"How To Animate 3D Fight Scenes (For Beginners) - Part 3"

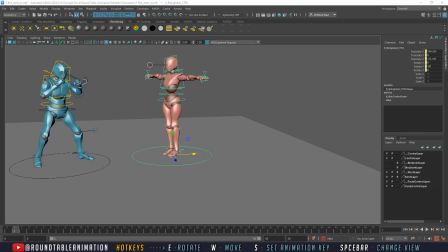our opponent. And very similar to the other lessons from before, we're going to start setting up our poses.
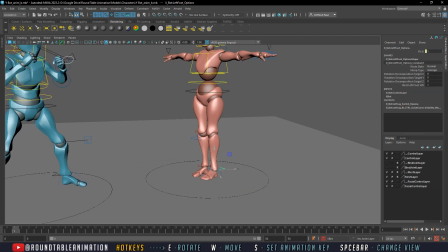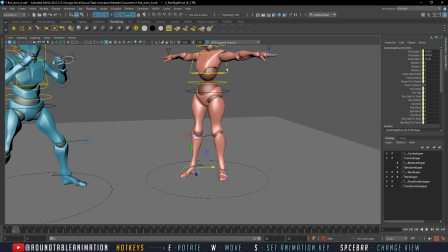So we're going to set up our feet first.
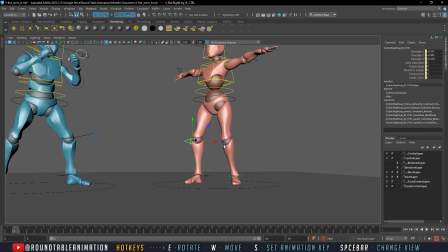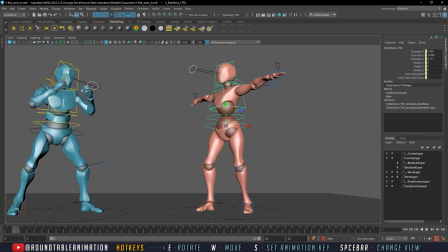We still have our FK here.
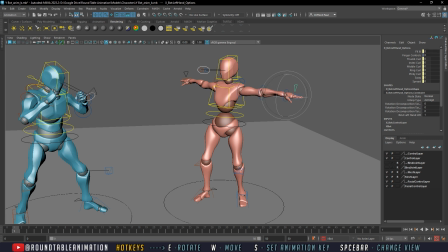So let's switch it back.
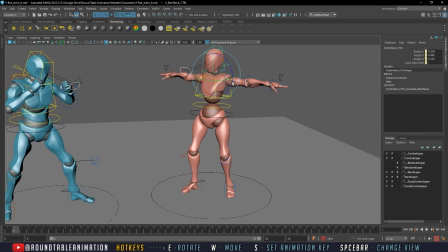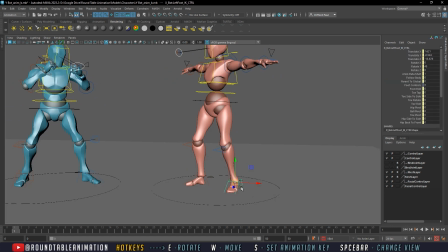And the fighting style we're going to use for this one is very similar to a boxing pose. I'm going to choose a similar style, so even though the character looks different, for right now, for the basis of this exercise, we're going to just choose the same type of fighting style that the other character has.
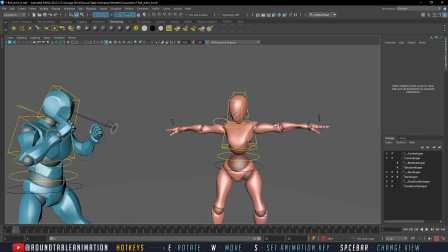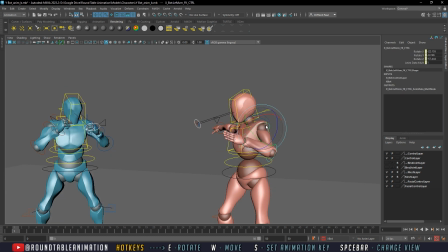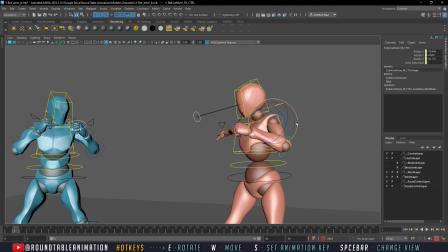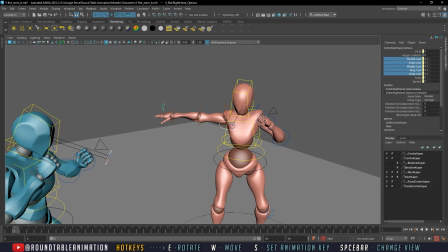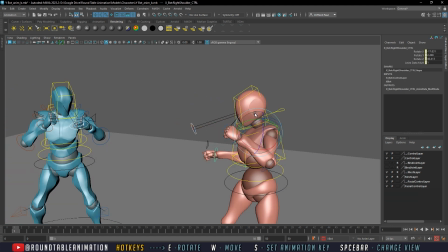We're going to place the character into a boxing pose. Ooh, that's a terrible pose.
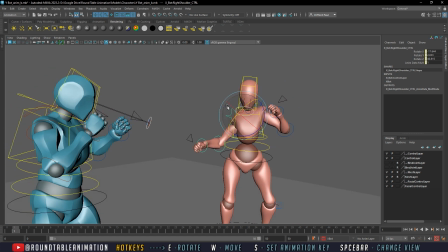We're going to fix that.
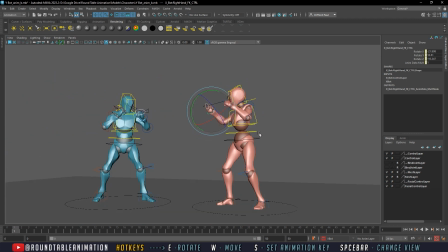So even though it was looking good to the side, it doesn't look good from the front.
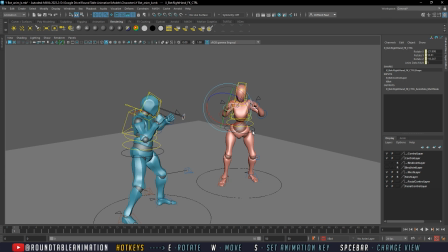So we will make sure it looks good on all sides, just in case, very similar to how we did here, just in case we tried to move the camera,
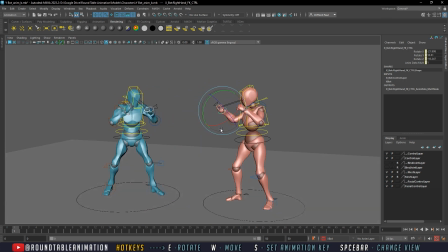we really want to make sure that it has a nice balanced pose the entire way.
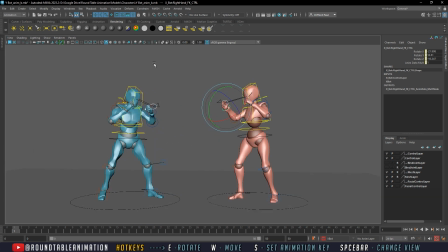Now I know I've been using one screen here to do this, but let's go ahead and set up our view here just so I don't have to go back and forth between what looks good on the camera and what looks good.
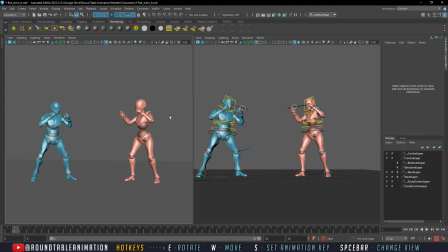Because you can even see here that even in the camera view, this doesn't have the same strong pose as here.
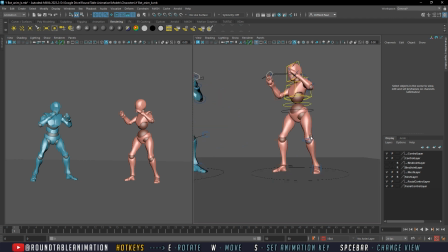So we're gonna go ahead and give them a little bit of a stronger, wider stance.
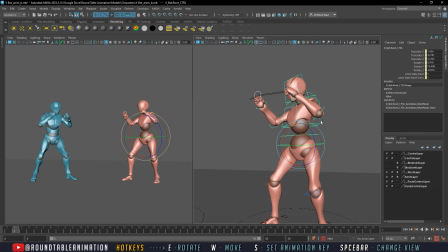Now, while I would usually say make sure you're using reference, for this one, I'm kind of looking at the other pose here.
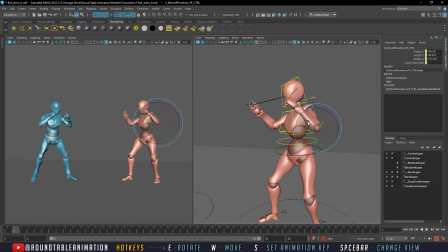I'm just kind of, I want to mimic it to some degree, but I don't want to make a complete mirror it, just so it doesn't look exactly the same. But I am looking at the pose that we have.